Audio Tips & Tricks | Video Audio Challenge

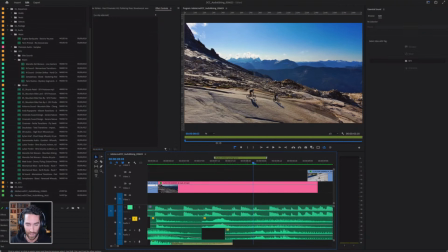(16:50)
Okay, and again, all these sounds that I found, that I sourced, I gave you in the starter files,
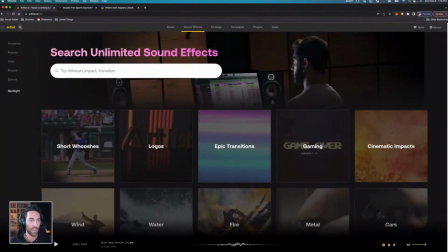(16:57)
but if you're actually looking on your own, all you're going to do, again, Artlist is a paid subscription that I use,
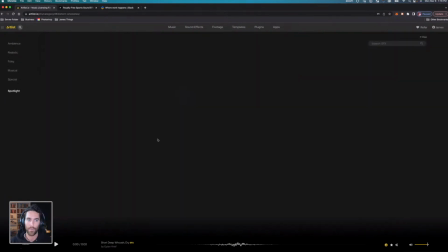(17:03)
so I actually search through different sound effects.
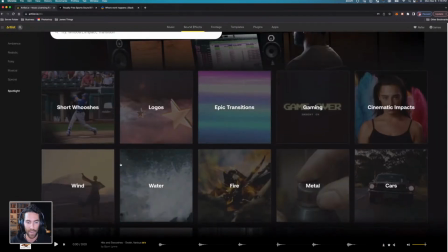(17:08)
Okay, I use the sound effects tab. I can look at wind and water and atmosphere and environment.
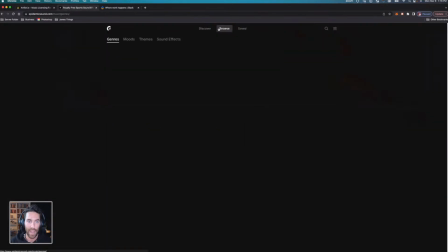(17:14)
I can also go into Epidemic Sound, and they have an entire sound effects library as well.
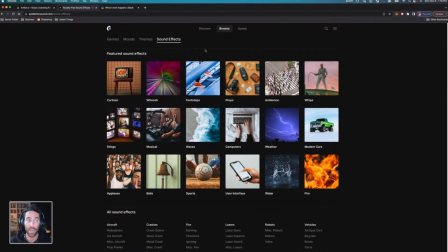(17:19)
So both are very powerful. And if not, you can always create your own sounds. If you have a audio recorder, a Tascam, a Zoom recorder, any sort of audio recorder,
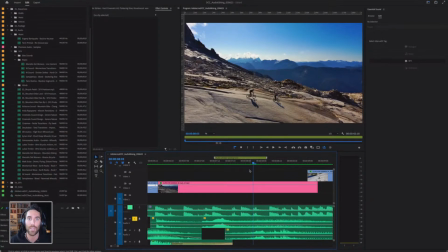(17:30)
even your phone can record amazing sounds that you can then use to build your own sound design in Premiere Pro. So tons of options, tons of ways to do it. It's, again, just a matter of preference. Okay, so here.
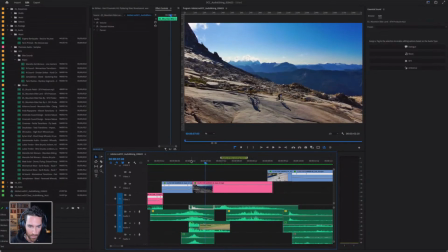(17:44)
And I have a nice little transition that I want to look at here. Cool. So this right here, if I solo this track, we have a little like zoom.
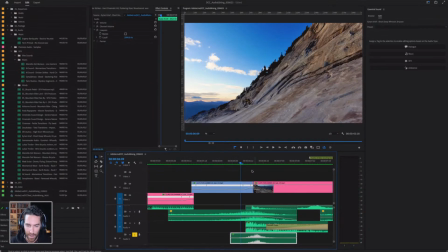(17:52)
And the reason I like to include, or a whoosh, sorry, I like to include that is because I speed ramped this clip.
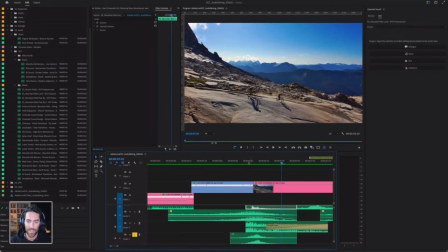(17:59)
And in doing that,
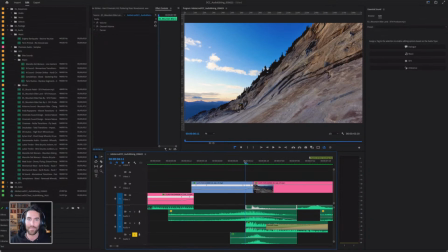(18:00)
naturally we'd maybe hear like the whoosh or the movement of that bike, and I want the sound effects to match what I'm seeing.
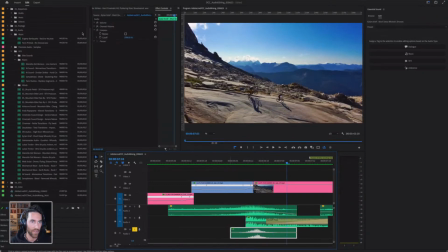(18:09)
Okay, and in that case, again, I have a nice whoosh right here. And if we go to my effects controls, I have an effect on it called a low pass. And I'm going to remove that real quick and show you what it sounds like without it. Okay, very, very heavy, but I wanted it to sound a little bit more muffled and muted.
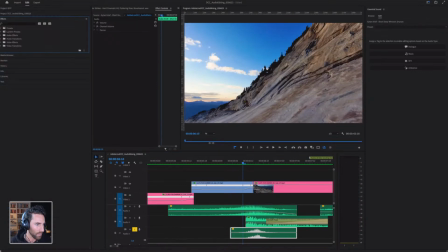(18:26)
So if I go to my effects, we're going to go to low pass. And what low pass does is it just takes a lot of those higher frequencies out of that audio. And now we've added that effect. I'm going to come down here to cut off. And in this case, I'm just going to keep the entire clip as a low pass filter.
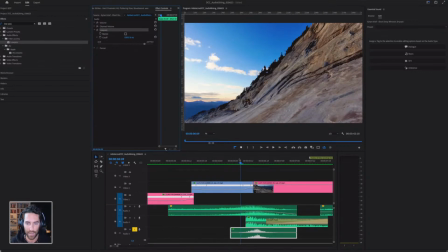(18:44)
And if I adjust this and I just play this one section back, I and O, you'll see the more I bring this down, the bassier and the more like muffled that becomes.
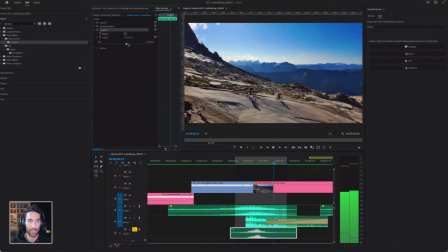(18:58)
And it can create a really nice suspenseful sound. Okay. And you can also keyframe this.
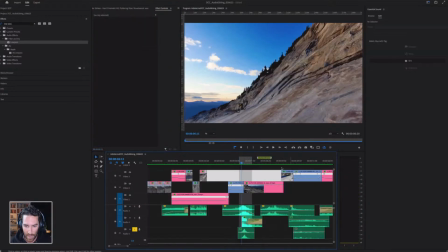(19:06)
So you can go from, we'll go later in the timeline, which I did here towards the end.
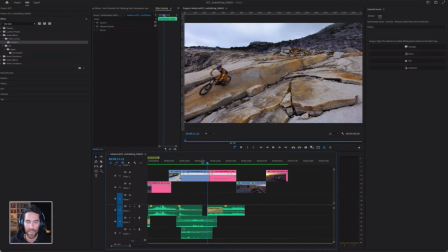(19:12)
You'll notice that I used it as a method to help emphasize the slowing down of this clip.
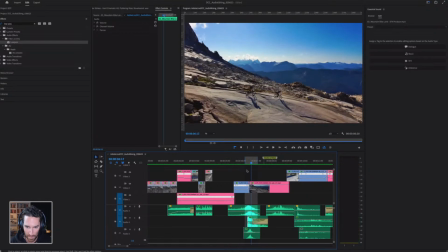(19:18)
So I'm going to play this right here. Oops. Let's clear that. Okay.
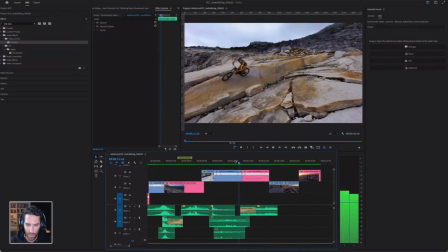(19:26)
Right. And so you can hear all of these sounds. I used the low pass filter here on this clip, which is just a bike chain. And if we go into my effects controls, I did the exact same thing, added the low pass, and I just added a keyframe.
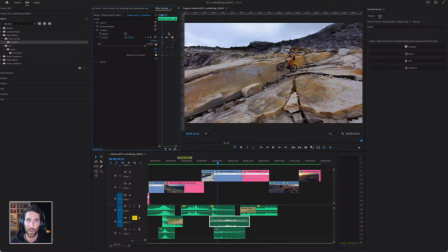(19:44)
So I went from the sound of the filter without the low pass into low pass.
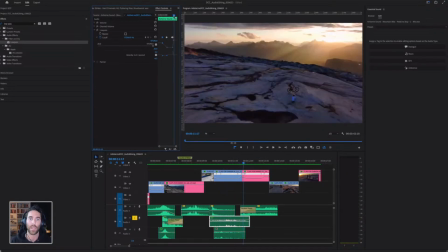(19:51)
And then once the bike speeds up, we go back to a normal sound again.
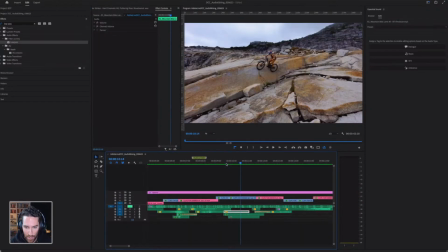(19:55)
Okay, so all of these little building blocks help you to really, like this is kind of a cool sound here.
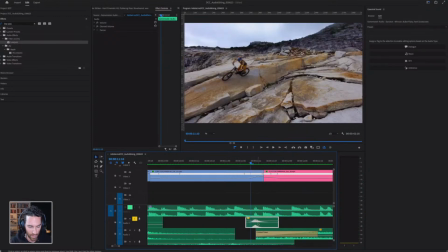(20:03)
I'm going to solo this. Cool. And this right here, if I go Command J, that speed is the same. So this is a much faster, and maybe I want to slow that down. So I'm going to right click and go to speed and duration, and I'm going to go to 80.
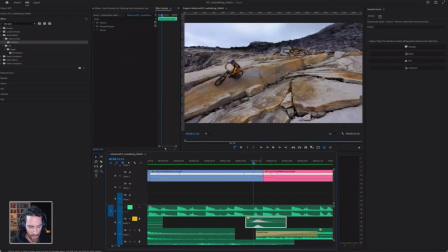(20:21)
Cool. And I think that's maybe actually let's go to 70.
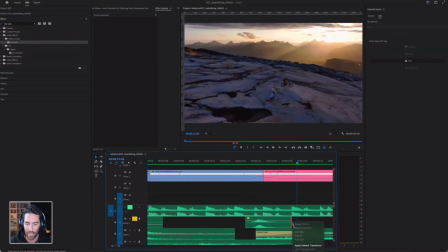(20:25)
So you can slow these sound effects down and they can create totally different moods and feels for those clips. Okay. It's just, I tend to have so much fun in the sound design of a video because it's the second part that you work on,
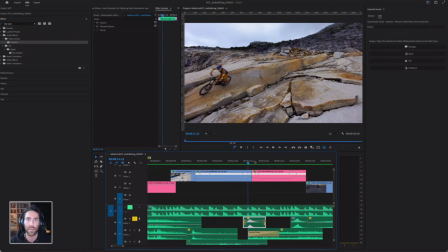(20:42)
but I tend to work on them sort of simultaneously. Video and sound and audio go hand in hand.
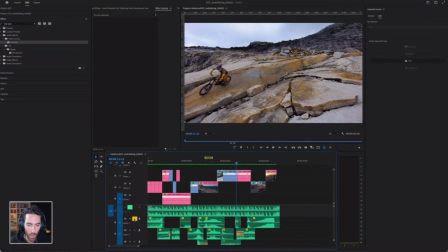(20:48)
Okay. So let's say we're happy with all of these sound effects that we've added. I know we only have about 5 minutes left here.